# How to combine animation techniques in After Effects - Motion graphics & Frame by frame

In this tutorial, I want to show you how I mix animation techniques, merging motion graphics and cell animation inside After Effects.
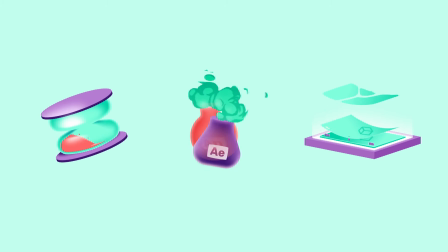0:07 A while ago, I animated this illustration for cellwizard.com, the sponsor of this video,
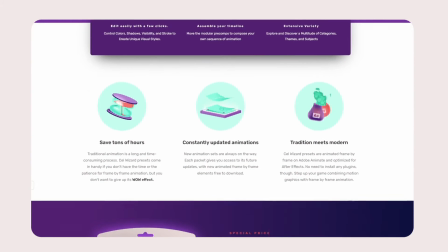0:12 which is a library of modular and editable frame-by-frame animation that can be combined with
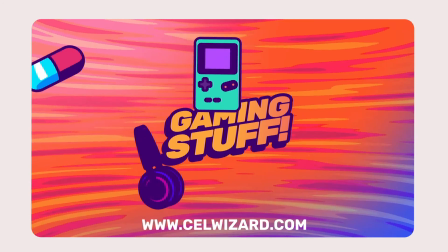0:16 each other to create thousands of possible combinations in any style for your motion graphics project.
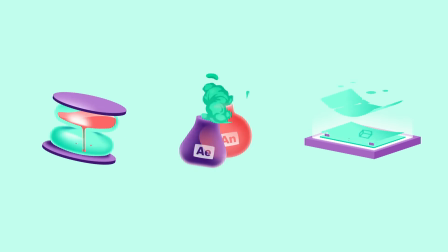0:21 In this tutorial, I want to show you the techniques I use to create one of these animations and how you can use a similar workflow for your project.
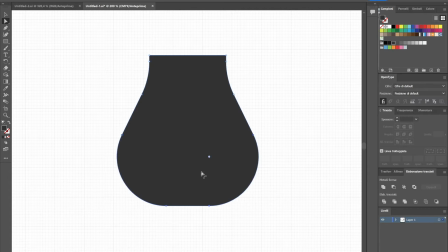0:31 First, I draw in Adobe Illustrator the shapes of my bottle.
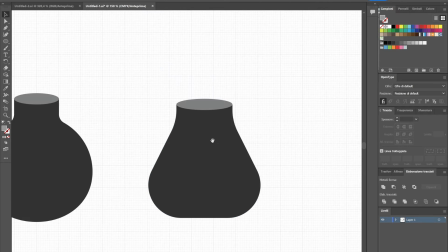0:34 In a lot of tutorials, I see people saving shapes as Illustrator files and then importing them in After Effects.
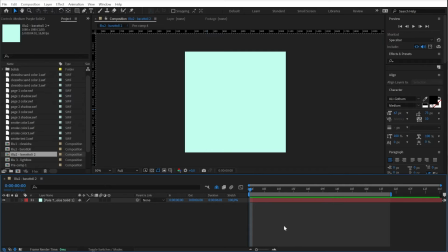0:40 But if you have just few layers, you can just select your shape, copy it, go to After Effects, create a new solid and paste it. Way easier.
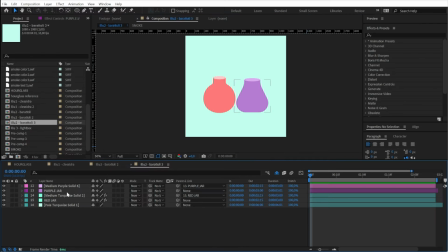0:51 I repeated the process also with the other bottles and with the two tops. Now I can start animating the position and rotation of the bottle, so I'm just setting up a few keyframes.
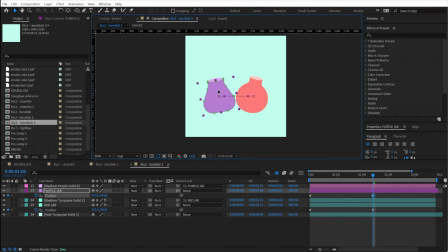As you can see, we have a problem that one of the bottles is always on top instead of going front and back.
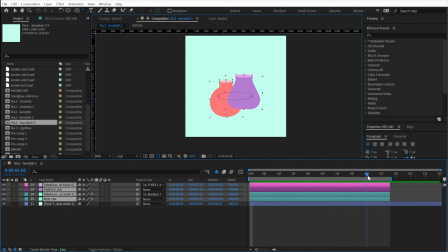1:27 We can fix that just by cutting the layer in the point where the bottles are not overlaid, but I'm going to wait because before that I want to start applying some effect.
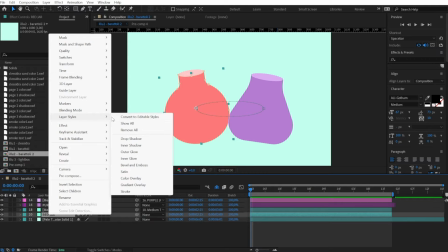1:39 So, right click on the layer, layer style and select inner shadow.
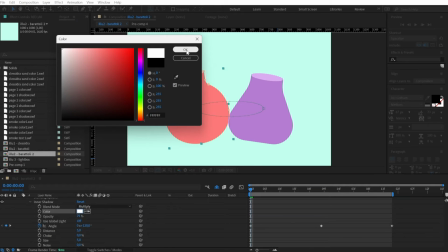1:46 Set it on white and increase the size to create a light gradient on the border of the bottle.
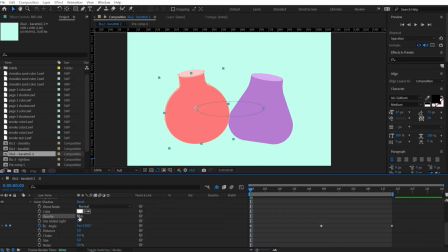Then I want to add some more depth to my shape, so I'm also adding a bevel and emboss layer style.
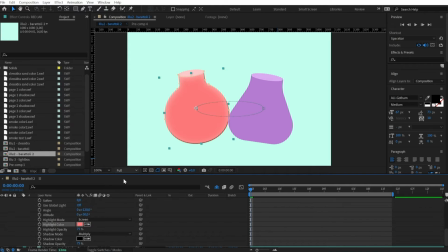2:05 I want to set one color on the same tone of the bottle and the other with the same color of the second bottle, so that it looks like the bottles are reflecting each other's color.
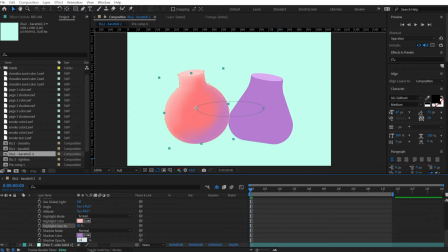Now I want to keyframe the angle of the bevel and emboss layer style to have the colors following the position of the two bottles.
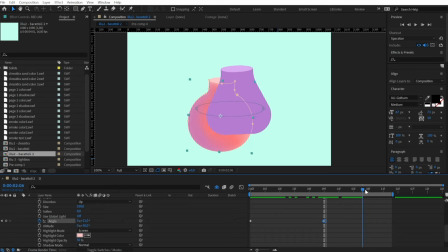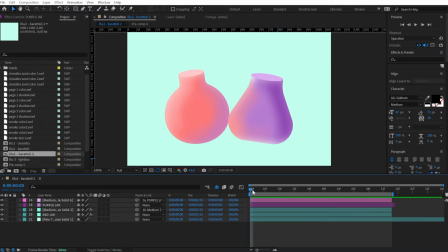2:52 And I want to apply the same things also to the second bottle. This way, while they are rotating, it will look like they are reflecting each other's. Now I want to tidy up a little bit my timeline,
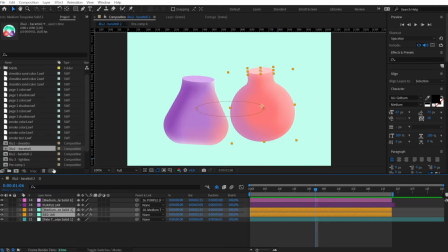3:07 so I'm recoloring the red bottle layer and splitting them in the middle to bring the second half of the timeline up.
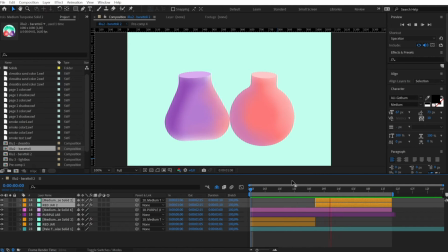3:15 Now the bottles look like they're actually rotating as both of them pass back and front during the loop.
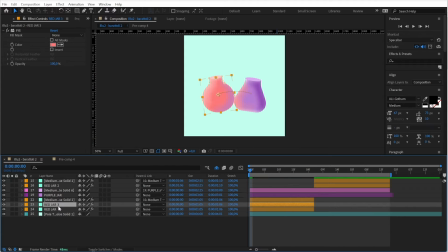3:21 I want to continue the styling of my bottles a little bit, so I am duplicating the layer and setting it on a slightly darker color.
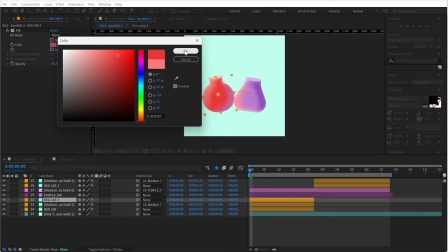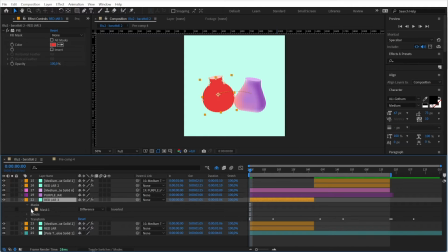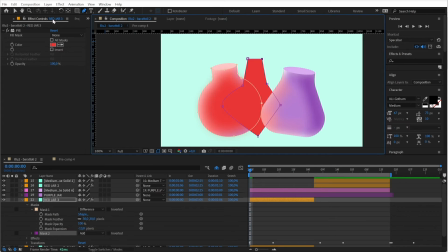3:50 I'm adding a mask to change its shape and I'm modifying its feather and expansion to create a different color area inside of the bottle.
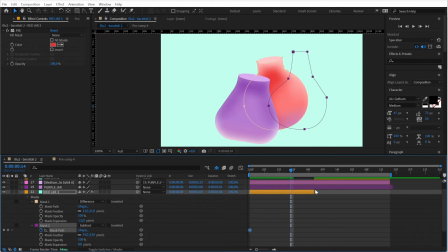4:05 I also want to animate the path shape of the mask to change accordingly to the bottle rotation.
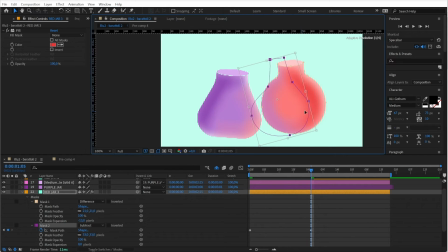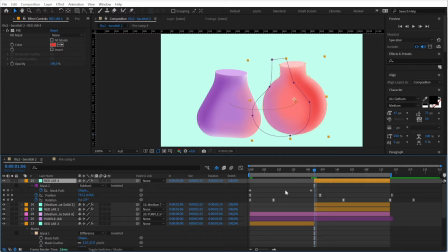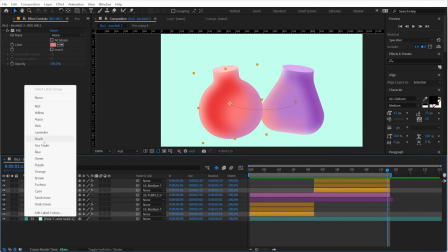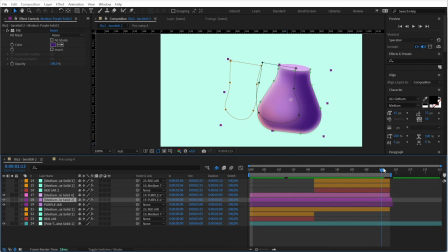4:37 I repeated the process also for the purple bottle and added two layers with the bottle labels.
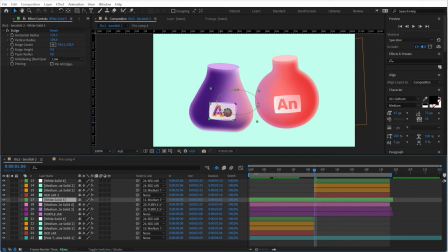4:43 In this case the labels are Adobe Animate and the Adobe After Effects logos, as this animation is made to symbolize the connection between the two softwares.
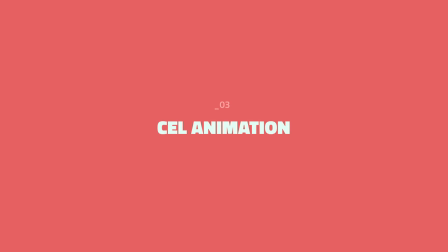4:55 Anyway, now that I have my motion graphics component, it's time to move inside Adobe Animate,
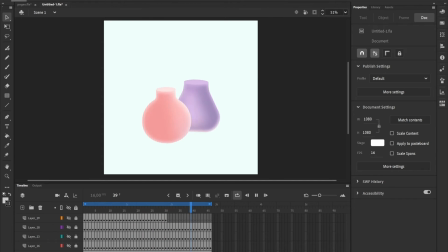5:01 where I imported the video to be used as a base guide. To be sure that all of this works, remember to check that in Adobe Animate you have the same frame rate of your After Effects composition. In this case, I was on a 24 frames per second.
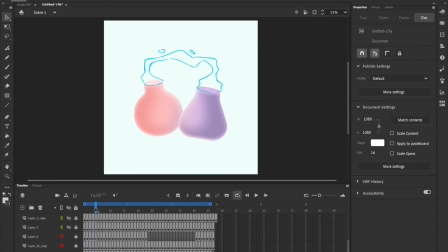5:20 I did different experiments and tests about the smoke animation, and as I wasn't 100% sure about the right direction, I wanted to have a sort of smoke that also feels like liquid.
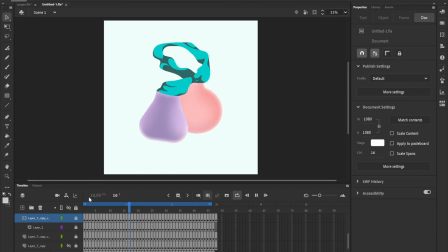In the end, I created this circles animation and used that as a base to build my smoke.
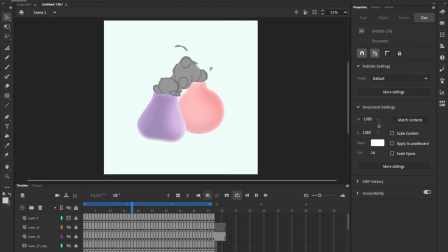That was set on 3 layers, a base layer, one for the shadow and one for the highlights.
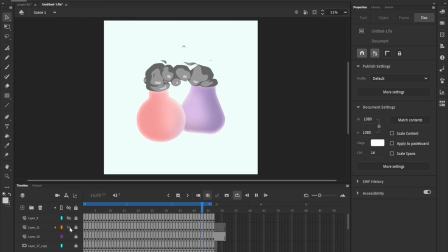5:58 I did not record this part of the frame-by-frame smoke animation process because it was quite long and I wanted to focus on the concept and the general workflow. But please let me know in the comment if it would be something that you could be interested in.
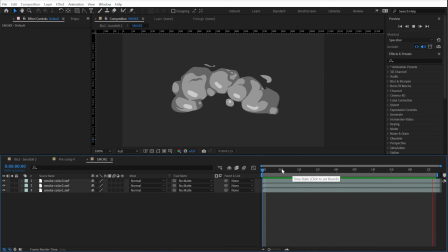6:13 Anyway, I exported my cell animation in 3 distinct layers and imported those layers back to Adobe After Effects.
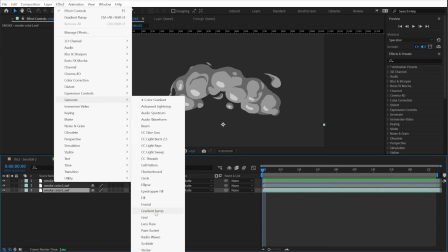6:21 Here I can recolor the layer.
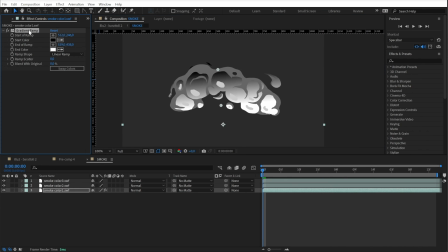6:23 Instead of using a fill effects, I'm using the gradient ramp because I want the lower part of the smoke to be lighter in color.
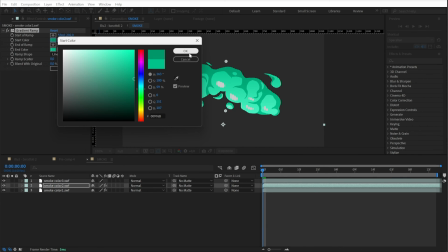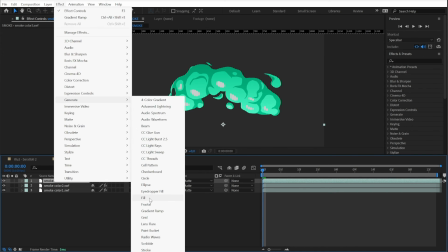6:37 For the highlight, I'm using just the fill effect and some blur effect.
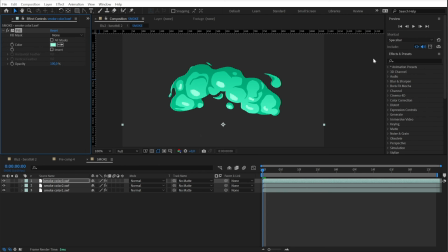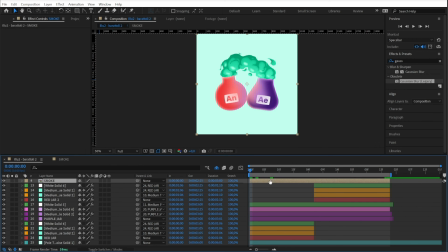6:56 Now I can just simply import my cell animation composition on the top of my motion graphics and we're done. Maybe you'll notice that our result is not perfectly identical to the reference. That's because there is an effect missing.
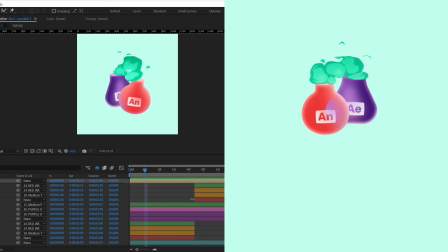7:14 You can see that there is a transparency and distortion effect on the bottle.
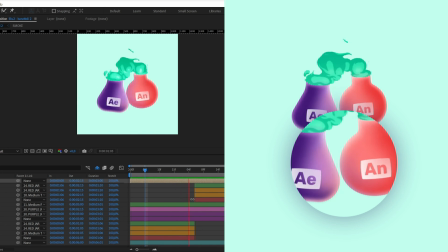7:17 As one is passing behind the other, you can still see distorted shape inside the bottle in the front.
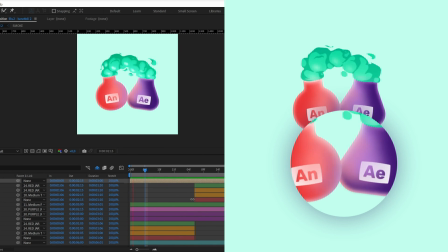7:24 I left this effect out because I'm planning to do a tutorial on transparency distortion and go in detail about that, so subscribe if you don't want to miss it.
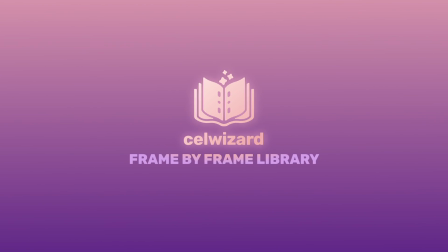7:33 Also, this video was sponsored by cellwizard.com. It's a tool that I often use in my freelance project and it's made both to save time and also to help
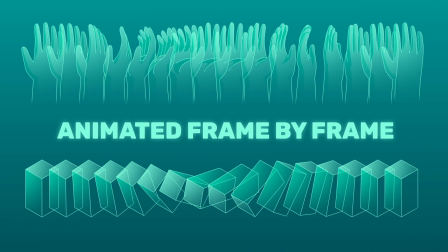7:41 motion designers that are not very confident with their frame-by-frame animation skill,
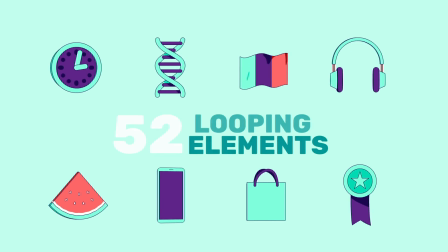7:46 but still want to add an extra layer of depth and quality to their project. So if you're curious, check it out on cellwizard.com.
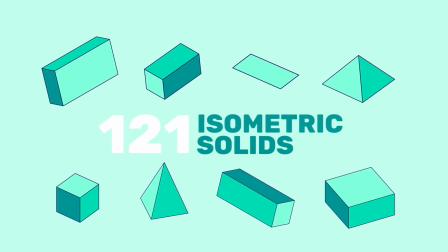7:52 Thanks very much and bye.